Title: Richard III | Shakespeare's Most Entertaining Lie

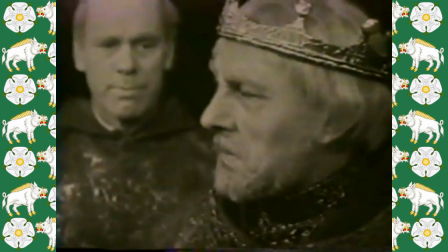37:30 Keener viewers will notice that Stanley is referred to as Derby, though he wasn't given this title until after Bosworth Field.
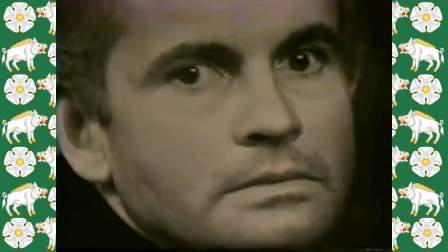37:37 Once king, Richard's paranoia over losing what he has taken is demonstrated by his obsessive clinging to his crown.
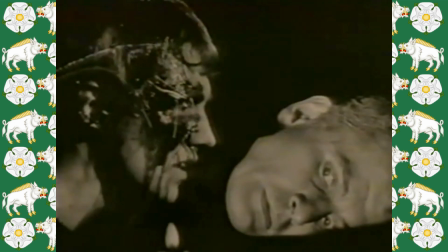37:44 As long as he's holding onto it, no one can take it away from him. During the ghost sequence, Richard is sort of awake but lying face down,
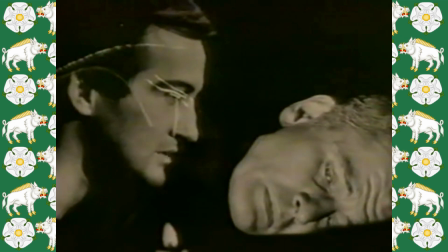37:53 as disembodied heads fade in and out, telling him to despair and die.
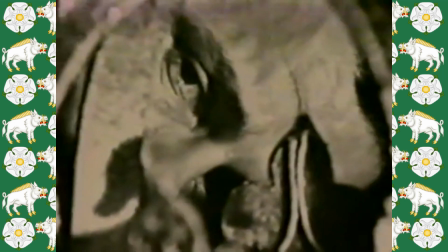37:58 It honestly reminds me of sleep paralysis. When Richard wakes, the crown is framed in front of him like a cage.
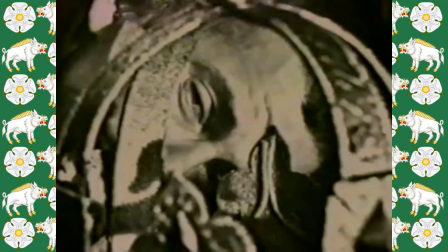38:04 The thing he wants most is what will entrap him to his fate.
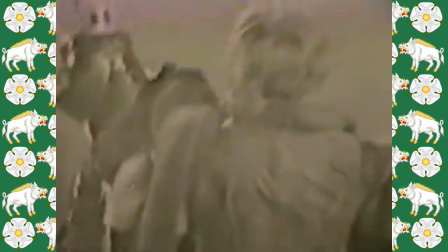38:08 The final confrontation between him and Richmond is set in mist, with intrusive chiming underscoring the scene.
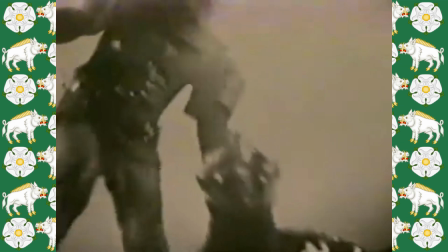38:14 Richard goes down fighting but screaming, as Richmond barely manages to get the upper hand on him.
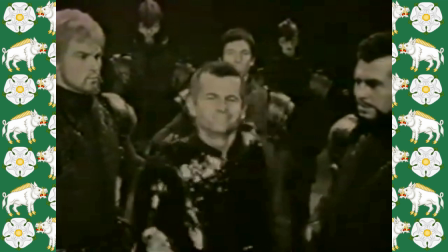38:20 The series can be a little tough to get through sometimes due to its slow pace, but it's a long hidden gem that all Shakespeare fans should look out for.
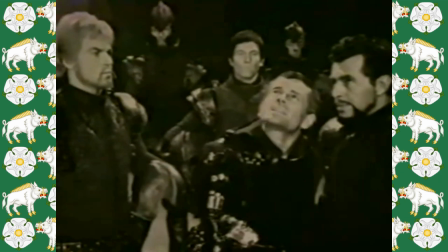38:28 Serian Home is absolutely an underrated Richard.
Now
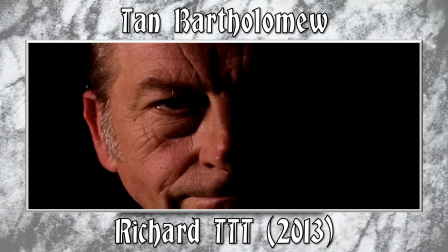38:35 is the winter of our discontent made glorious summer by the son of York.
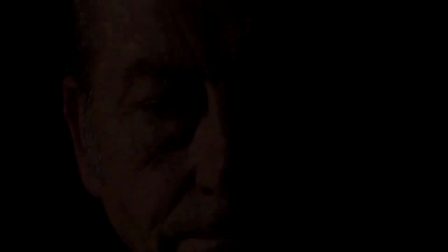38:40 You may be a little peeved to see that I haven't included any versions that were actually in the theatre. The problem is I can't make my judgment on them because I haven't seen them.
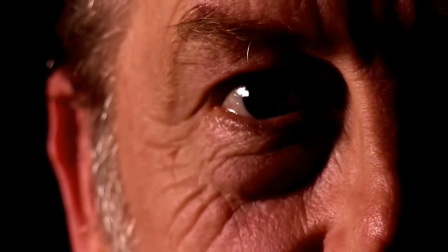38:52 However, I did see one staged iteration, and this was at the Nottingham Playhouse in 2013.
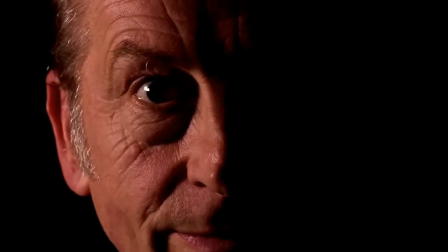38:57 At least I think it was 2013. I'm trying to remember this performance as best I can.
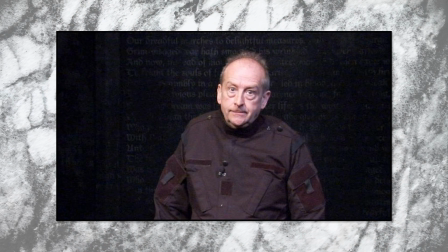39:02 Ian Bartholomew's Richard reminded me of Keith Allen in that BBC drama about Robin Hood. Anyone remember that show? Richard Armitage was the best thing about it.
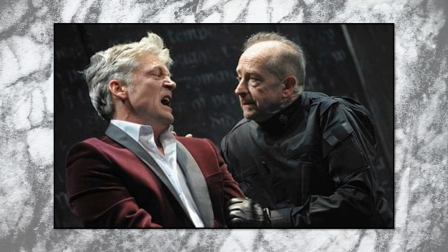39:12 This one was set in the modern day, and for the performance I was watching, they had to switch around the cast, because one actor was injured in the previous night's performance during the Battle of Bosworth sequence. So the injured actor was playing Clarence that night instead, and he was walking around on crutches.
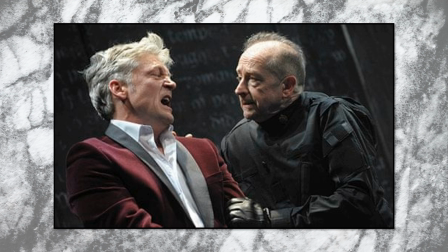39:28 Thematically, that kind of worked, as it had an air of Richard kicking his brother while he was down. The set had two functions.
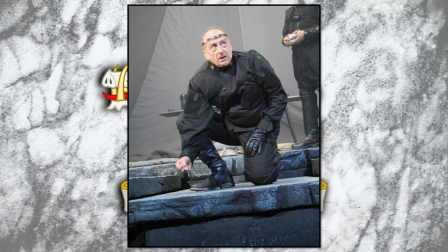39:35 In order to change sets between scenes, they had a huge metal-looking partition come down, with doors built in and text from the play painted upon it. Whenever a character was executed, it would land with a cutting sound like a guillotine.
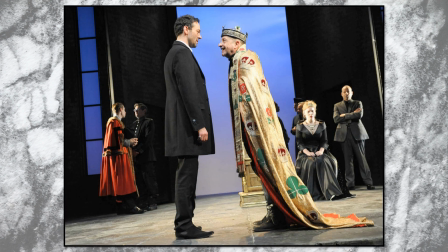39:48 Unlike every other version seen thus far, Anne Neville appeared to have actually heard Richard when he was telling Catesby that she was sick and liked to die. It just makes me wonder why she didn't do anything about it then.
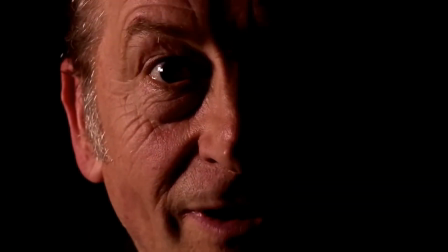40:01 In the scene following Hastings' execution, where Richard and Buckingham talk with the Lord Mayor of London, they had Hastings' head in a Ziploc bag.
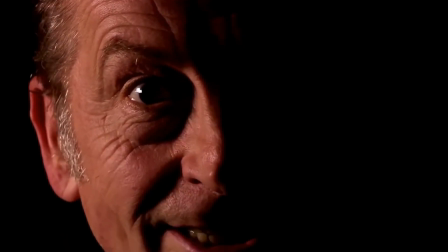40:08 Richard stabbed his dagger into it, but when he went to pull it out it had clearly got stuck, and the audience laughed a bit as he struggled to pull it out.
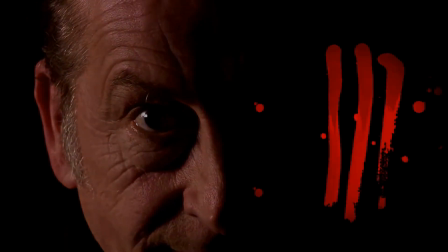40:16 They made full use of the house as well.
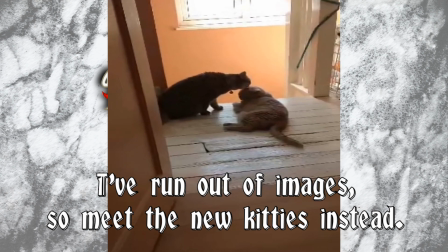40:18 Richard entered for the first time by walking through the audience and onto the stage while the court were partying and shut the doors, leaving him in isolation. Meanwhile, other actors often came and went by going through the house.
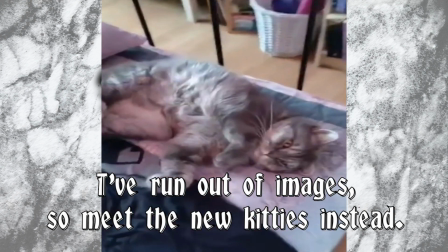40:29 Much like with Sir Ian McKellen, the Battle of Bosworth played out like a gunfight but was set in a forest instead of Battersea Power Station.
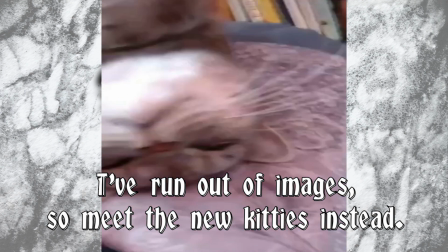40:37 And that's pretty much all I can remember about this one. I thought it was okay,
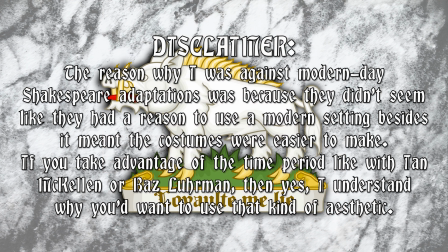40:41 though at that time I was kind of sick of seeing Shakespeare plays adapted into modern day because I thought that was lazy and I just thought someone have more fun with these. You've got to understand I've seen a lot of Shakespeare plays actually in the theatre and there are so many that just added, that just put it in modern day and was just like guys be more creative please.
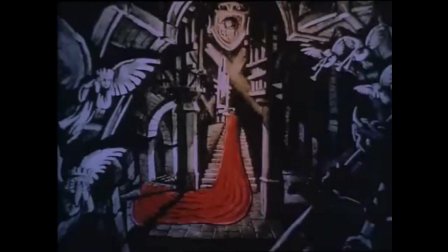41:01 I do hope I can make more videos like this.
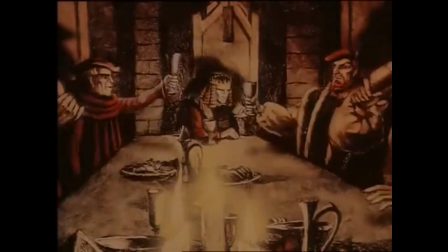41:05 Much like with adapting history for visual medium, adapting literature has no end of possibilities.
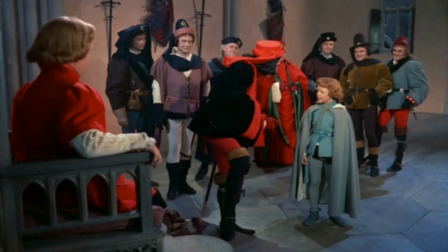41:11 Each adaptation I have covered looks at different settings,
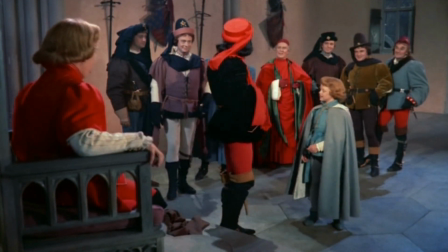41:15 has unique creative restraints that they work with, and no two adaptations of Richard III are the same.
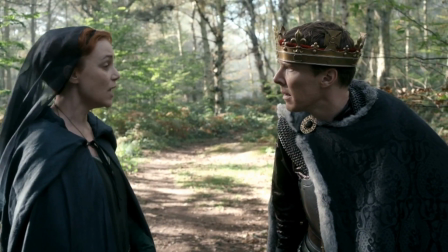41:21 Neither are the performances.
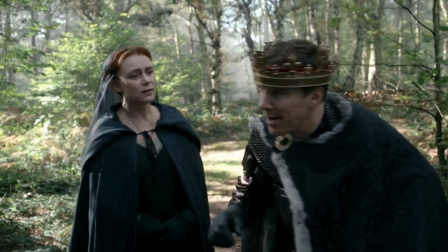41:23 Most of all, when it comes to Shakespeare, we have to be willing to break his works apart and put them back together again, to create different visions every time.
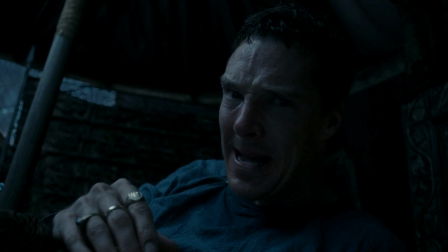41:31 I wanted to talk further about the influence of the play, but looking at this word count, I think I will have to save that for Richard's final video after the rankings.